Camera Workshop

how it's done. Today, we're going to be talking about
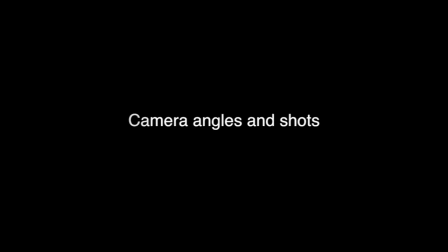Now, before we start talking about that, we need to talk a little bit about rule of thirds. Now, what is the rule of thirds? Well, if you take this image as an example, you can see that the man in the picture has two green lines going down across him and two green lines going across him. Now that adds up to practically cutting the image into thirds. As long as you keep in that rule of thirds, you're fine. And also, you need to know what type of shot you're going to be doing, which leads me to camera shots and angles.
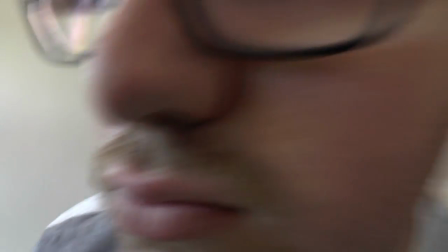(1:10)
Just a quick update, please don't be this guy. Please set up your camera accordingly. Please make sure that everything is appropriately set up. Now that we've got that out of the way, let's get on to our first shot, which is an extreme close-up shot.
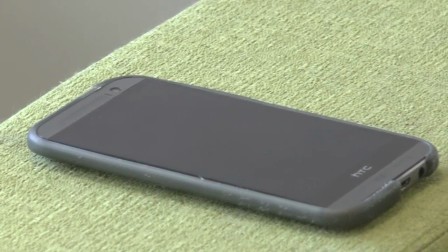(1:24)
An extreme close-up shot is something like this, where you can only see a certain amount. So if we take this phone for example, you can see the phone and nothing else. But what if you're not filming just objects? What if you want to film a man or a woman or an animal or something? Something that's not an inanimate object, something that will move. How do you account for that in an extreme close-up shot?
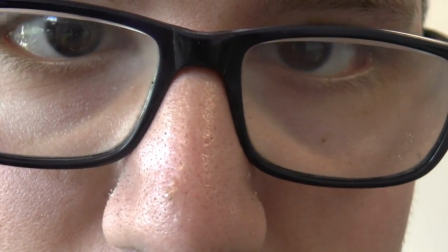(1:50)
Now as you can see in this extreme close-up shot, it can show particular features of a human being or an animal or something. It could even show emotion, depending on how it's filmed. Now that we know what an extreme close-up shot is, what's a close-up shot?
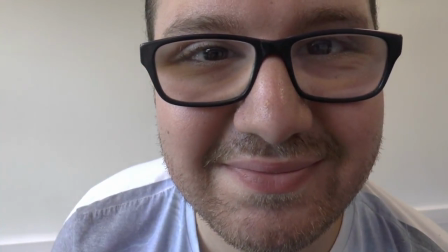(2:08)
Now as you can see, there's a difference between what an extreme close-up shot is and just a close-up shot.
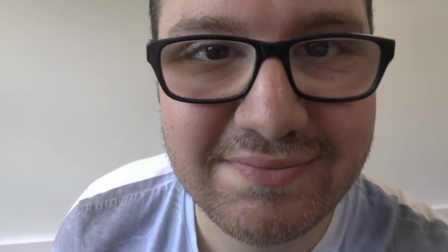(2:14)
In an extreme close-up shot, as previously mentioned, you can see particular features and emotions.
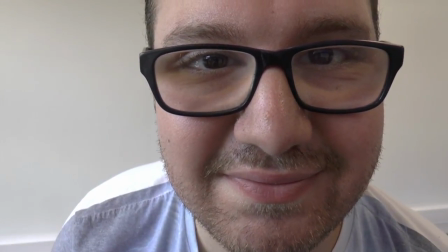(2:20)
In a close-up shot, it will show a character from the shoulders to the top of his or her head, or in some cases, its head. Now that we know what a close-up shot is, let's go on down. What exactly is a medium shot?
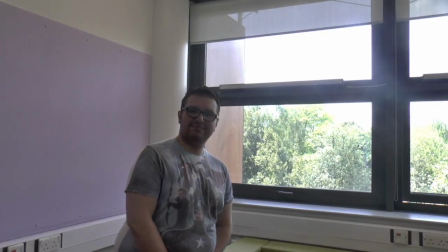(2:37)
As you can probably tell, we're going a bit backwards in terms of frame sizing.
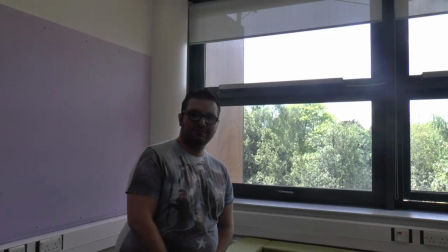(2:41)
In an extreme close-up shot, we're very close in terms of proximity to the subject. We're a little bit further away when it comes to a close-up shot, and in the medium shot, we're a little bit further away in comparison to a close-up shot.
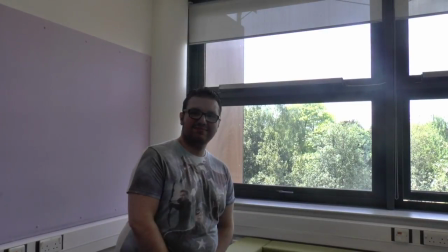(2:59)
Now, this medium shot, or this type of shot, it will frame an individual from either the waist up or from the knees up, showing an audience just enough to feel as though they're looking at the whole subject.
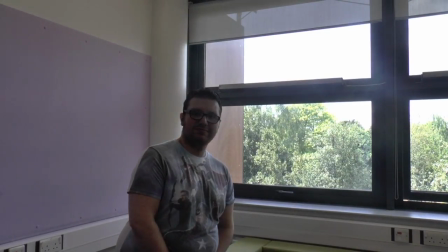(3:15)
However, he looks a bit too enthusiastic, so you probably don't want to use this guy. Now we're going to get onto our penultimate type of shot, which is a long shot.
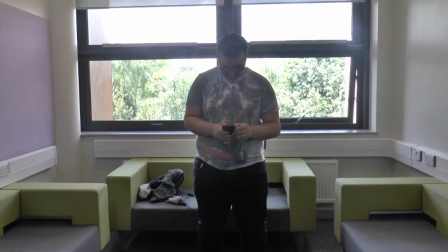(3:25)
Now if we use the idiot as an example, you'll see that this frames the entire height of him,
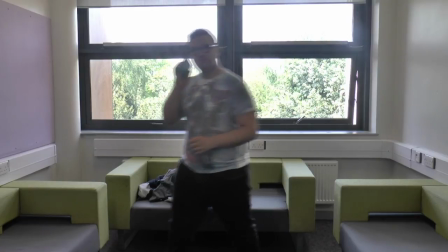(3:31)
with the head near at the top of the frame and with the feet near at the bottom of the frame.
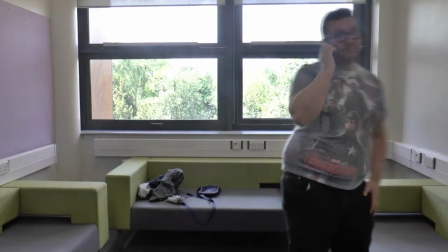(3:35)
This can show the location, character or characters if you've got more than one, and any action.
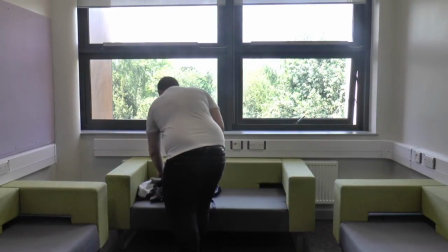(3:42)
Now the idiot is on his phone, so that could show actions, and you can also see him packing his stuff up and leaving. Now onto our final type of shot, which is an extreme long shot. Now this sounds a bit obvious, but bear with me.
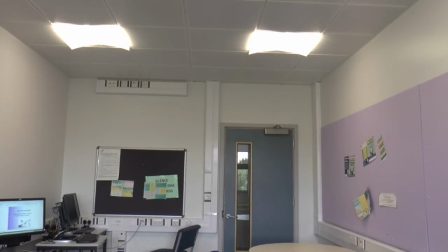(3:59)
We can use this room as an example of an extreme long shot. This establishes the location or a setting. However, you may want to avoid using a bog standard classroom as a setting unless you're a bit boring, in which case go ahead.
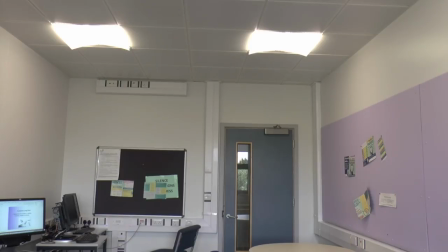(4:15)
But from personal experience, I don't know, maybe you might want to use a western landscape for something.
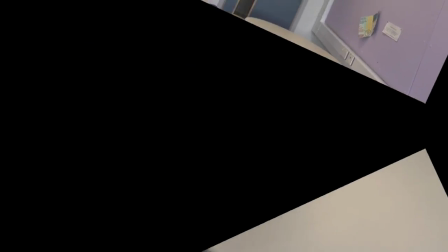(4:21)
It really depends on who you are and what you film. Kind of good, you know. Oh, it's filming.